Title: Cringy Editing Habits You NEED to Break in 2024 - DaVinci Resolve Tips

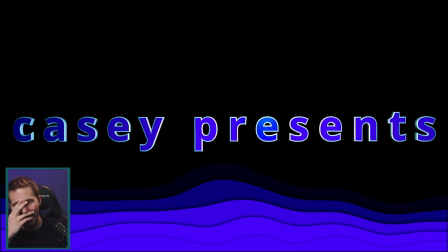0s
So I asked my buddy Sam to help me make the cringiest YouTube video that we could make.
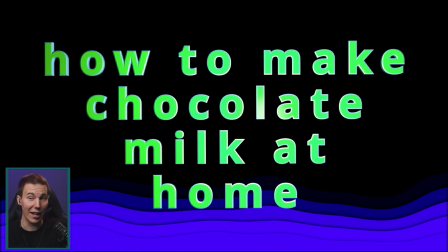5s
So we're going to go through that, and I'm just going to give you my reactions. It's been a few days since I've watched it, so this is somewhat new, even though, you know,
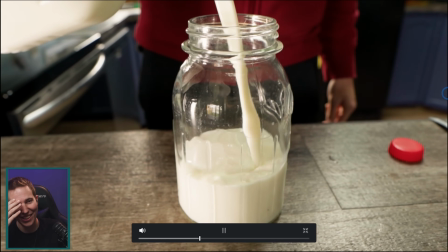13s
we kind of edited this together, and we're going to learn a lot about what not to do today.
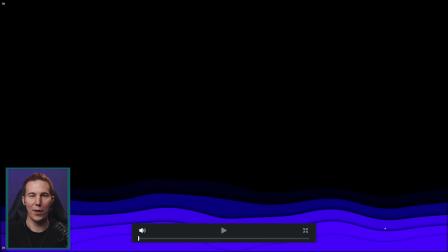18s
Let's jump in. So here we have a video that we've purposely edited, honestly, with a lot of things that I see people doing in their YouTube videos, especially people who are new to editing, and we're going to walk through them as we go. Oh, we should just have like a sin counter right here. Let's do it.
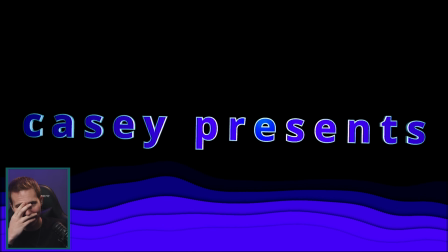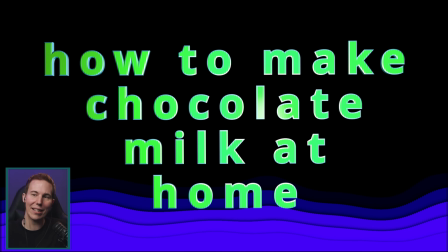46s
Okay, there's so many things wrong immediately. One, what is graphic design? It might seem like it's cool to have 3D text flying in like this,
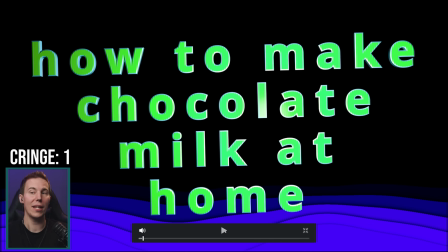61s
but one, it doesn't match the feeling of the video at all, and that's the biggest problem. Making chocolate milk at home has nothing to do with flying 3D text. It's also way too high of contrast. It looks like the Matrix or something. Also, what's with the blue things at the bottom?
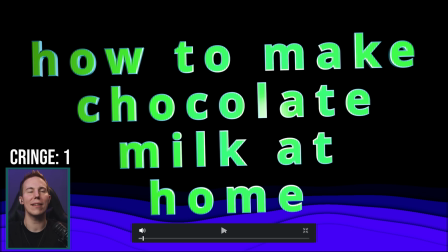78s
Why have we done this? I see this stuff all the time, and people find a template and they think it looks cool, and they just throw it at the beginning of their video, and it looks horrible.
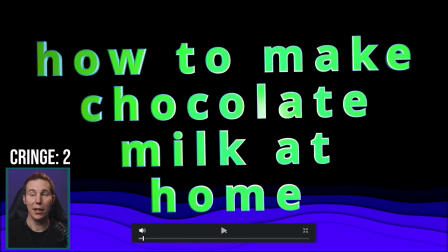90s
It doesn't look good. You're better off just keeping it simple. The other thing is just putting random rap song under this.
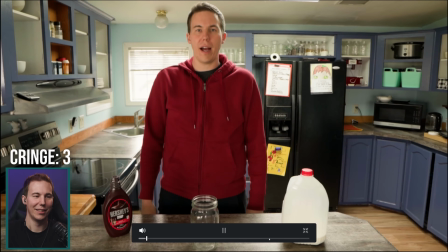97s
Why?
Hi, and timing.
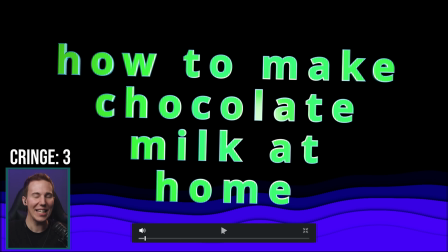101s
You guys, please don't have the audio fade out before it cuts.
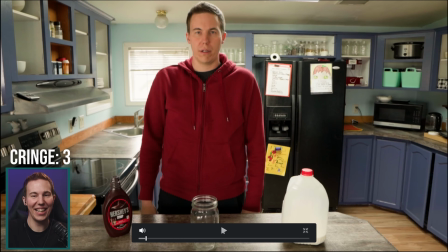110s
What are we doing here? And then we cut to me and I'm silent.
Hi.
For like a second or two. It's just this awkward looking at me. What's happening? What are we doing? Trim the beginning. Do something.
And welcome to How to Make Chocolate Milk.
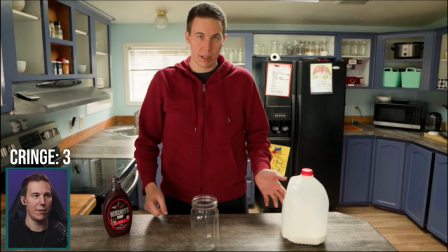127s Today we have some milk and we have some chocolate.
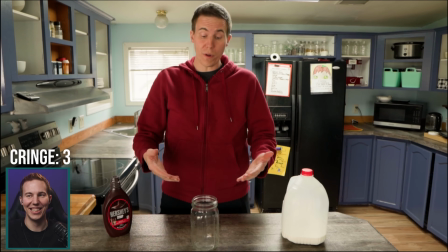133s All we have to do is pour the milk into the glass,
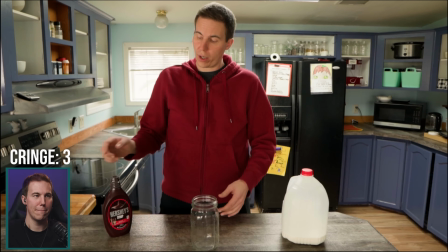139s and then we're going to add the chocolate.
Okay, first of all, we could probably cut a lot of that out or make it shorter. We don't need to explain it in this much detail. Come on, get on with it.
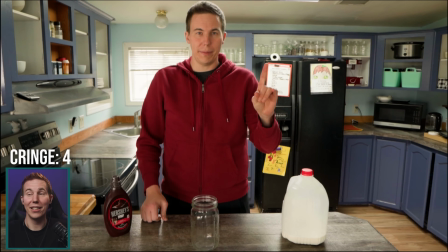155s Step 1.
Cut that out.
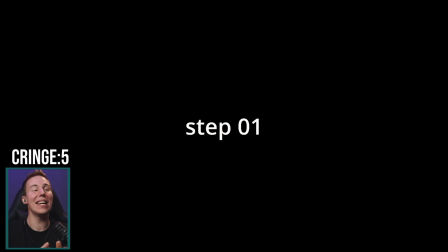162s
You don't need to say step 1 and then cut to a full screen graphic of step 1. You don't need to do that. It's way overkill. Also, what is design? Why is design? This looks like the default text generator. It's not even capitalized.
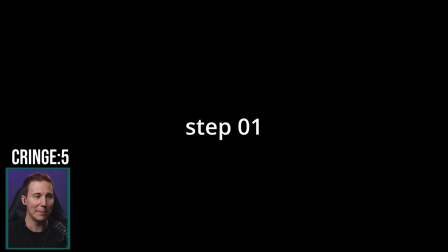180s
Guys, capitalize stuff. Come on.
Put it to the test. For the rest, there ain't no contest. It's good.
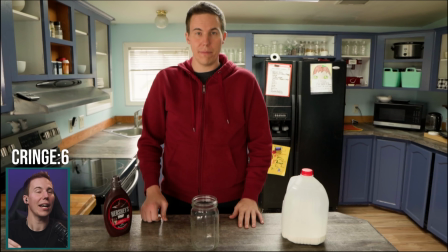189s
If you're going to put music under a title like that, don't just have it hard cut at the end. That is really jarring. It sounds horrible.
Get some milk.
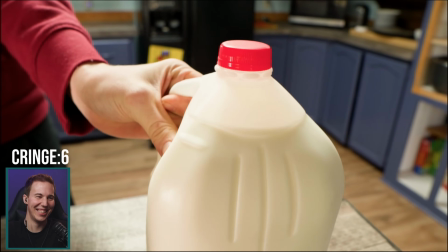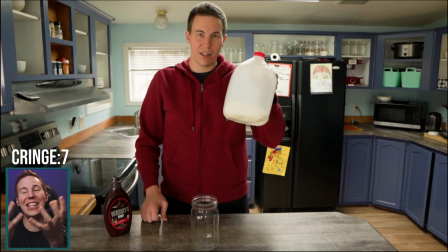207s
Okay, we know. You grab the milk. Cut that all out. We don't need to fondle the milk.
Here we go.
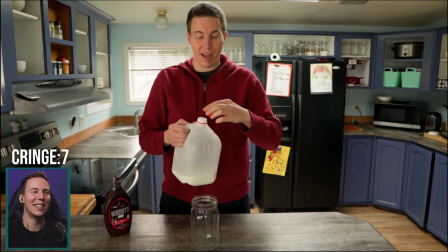219s I like to unscrew my milk with my left hand and put the cap face down onto the counter.
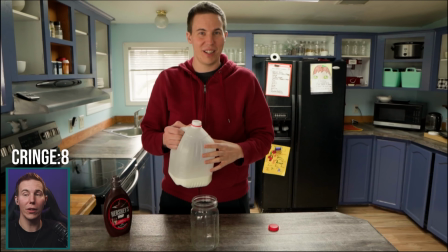227s
Unnecessary detail, right? I see this all the time. Like, have you ever looked up a video on, you know, like how to fix your dryer or something like that? And guys like, yeah, I got these pliers. Gosh, what was it? 2 years ago at a swap meet. And it's like, nobody cares. Fix the dryer.